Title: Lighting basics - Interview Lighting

We've got both of our actors in the shot right now and you can change tons of things up with lighting we're not going to go through all of that but
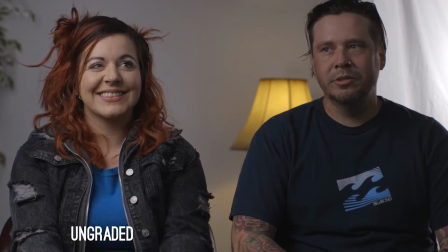11:31 we did want to put them in the shot to show you the clothing that is very important to how your scene is lit
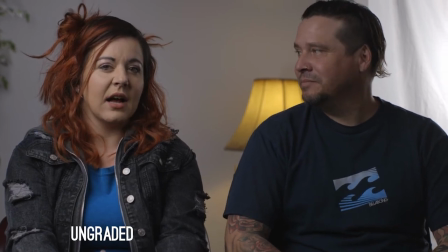11:40 so if they're all wearing white this would be an atrocious shot to try to try to light because everything would just be light and bright but we've got some good color we've got some a jacket to help break up some of that look
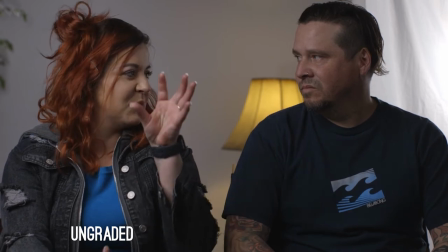11:54 as well and then we've got some pops of color but nothing that's gonna be so overbearing that it's just distracting you also want to watch out for kind of patterns heavy patterns like stripes that might
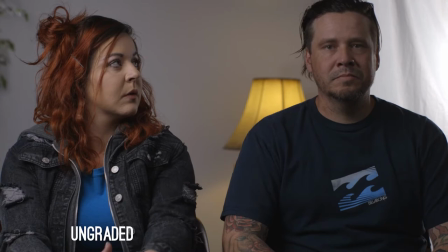12:07 give you a more effect or like plaid or something like that but even tattoos are awesome to capture and because they add a lot of texture and
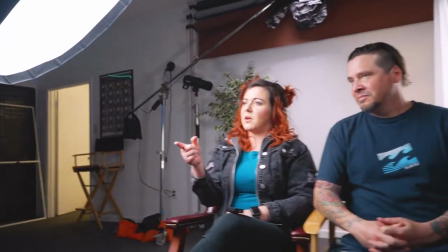12:15 color into your shot even it doesn't that apply for you guys as well or does it not us wearing white behind camera like different wearing bright
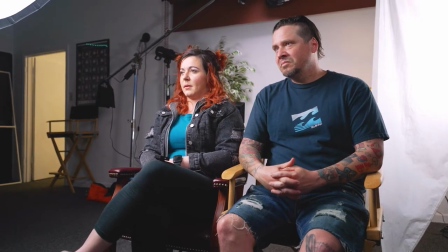12:24 colors behind camera does it i would say so anything that we can do to be a mute source is you know i mean imagine shooting outside this
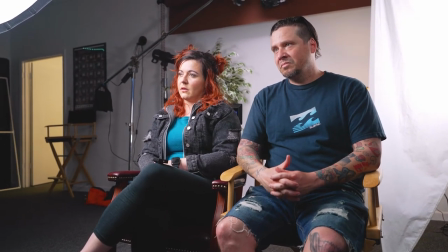12:32 is the worst thing i hate is if you don't have uh flags or anything you have a lot of green bouncing up so that's why that's why you black out even the the grass behind you because that green is going to add this texture that isn't wanting so yeah i mean like i would not direct a film or i would not be behind the camera with a neon orange shirt like like a road worker you know somebody been holding something and it it's a balance i'm like crap they can't have it in the shot or i kind of like that let's do it so we changed things up we're going to do creative lighting it's the same interview room uh but this can be used for your there we go this can be used for your youtube room or studio space or if you just want to do some kind of creative split lighting in your scene uh there's lots of movies that use this just to kind of show a difference in opinion if they can't really figure out who they are if they're torn about a decision or something like that you can do split lighting something like this uh and you can move lights around anywhere you want so creative lighting there's i feel like i don't know what do you think there's less rules with creative lighting because you can it can be whatever it needs to be i think it's a matter of
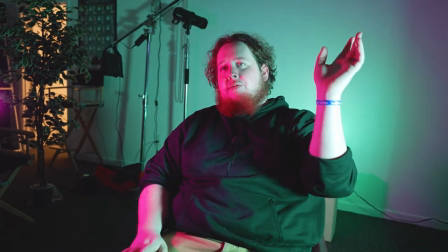13:37 understanding why you're going that direction not just throwing light to throw light but throwing light with motivation like right now like
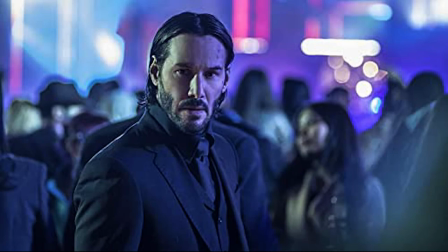13:45 this looks straight up out of John Wick like I can just walk in there and slaughter you like you're gonna be like what this guy's a hit man so a lot of things you'll see with this kind of lighting is when you have daylight bulbs or for it is daylight from a window and you also have got some warm lights inside a room you've got a split lighting naturally from different color temperatures so you can kind of take that and turn it up a little bit and then do it with different colors and stuff like that i mean experiment with your talent like instead of
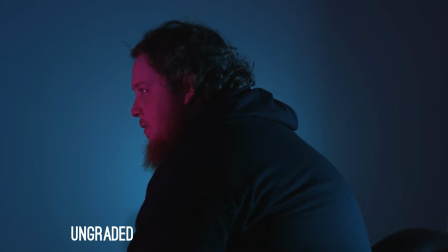14:16 directing them toward that way they're this way you know they're they're staring off dramatically and you got this crazy split of light that's
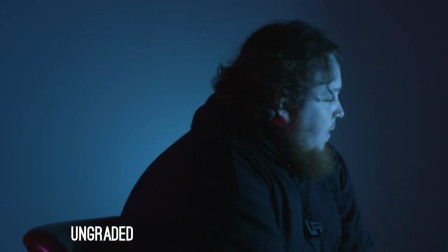14:23 actually really cool it's a high contrast between a red face and a blue background yeah or it's this way you know it's like that one bleeds in throw the i'm spitting everywhere but throw up throw up that and and kind of see where it leads you know like here i'm like i wouldn't even mess with me i would
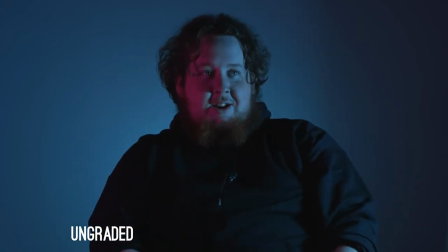14:37 not mess with me under this lighting scenario i would not i would not even touch it okay so what we did is we took our two uh rgb lights we had and just put them on other side change the colors and you can change brightness or whatever as you need to and then we've got a another rgb
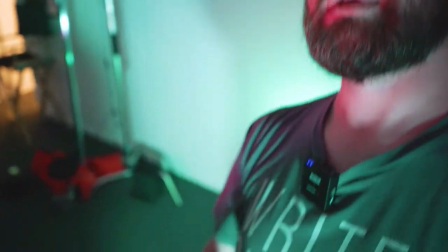14:53 um aperture b7c or whatever there you go now you can see it um behind just casting some light on the wall as well this is just some fun learning so we're going to play around with this a little bit maybe leave this rolling and we'll show you some time lapse of some different shots we kind of come up with, right?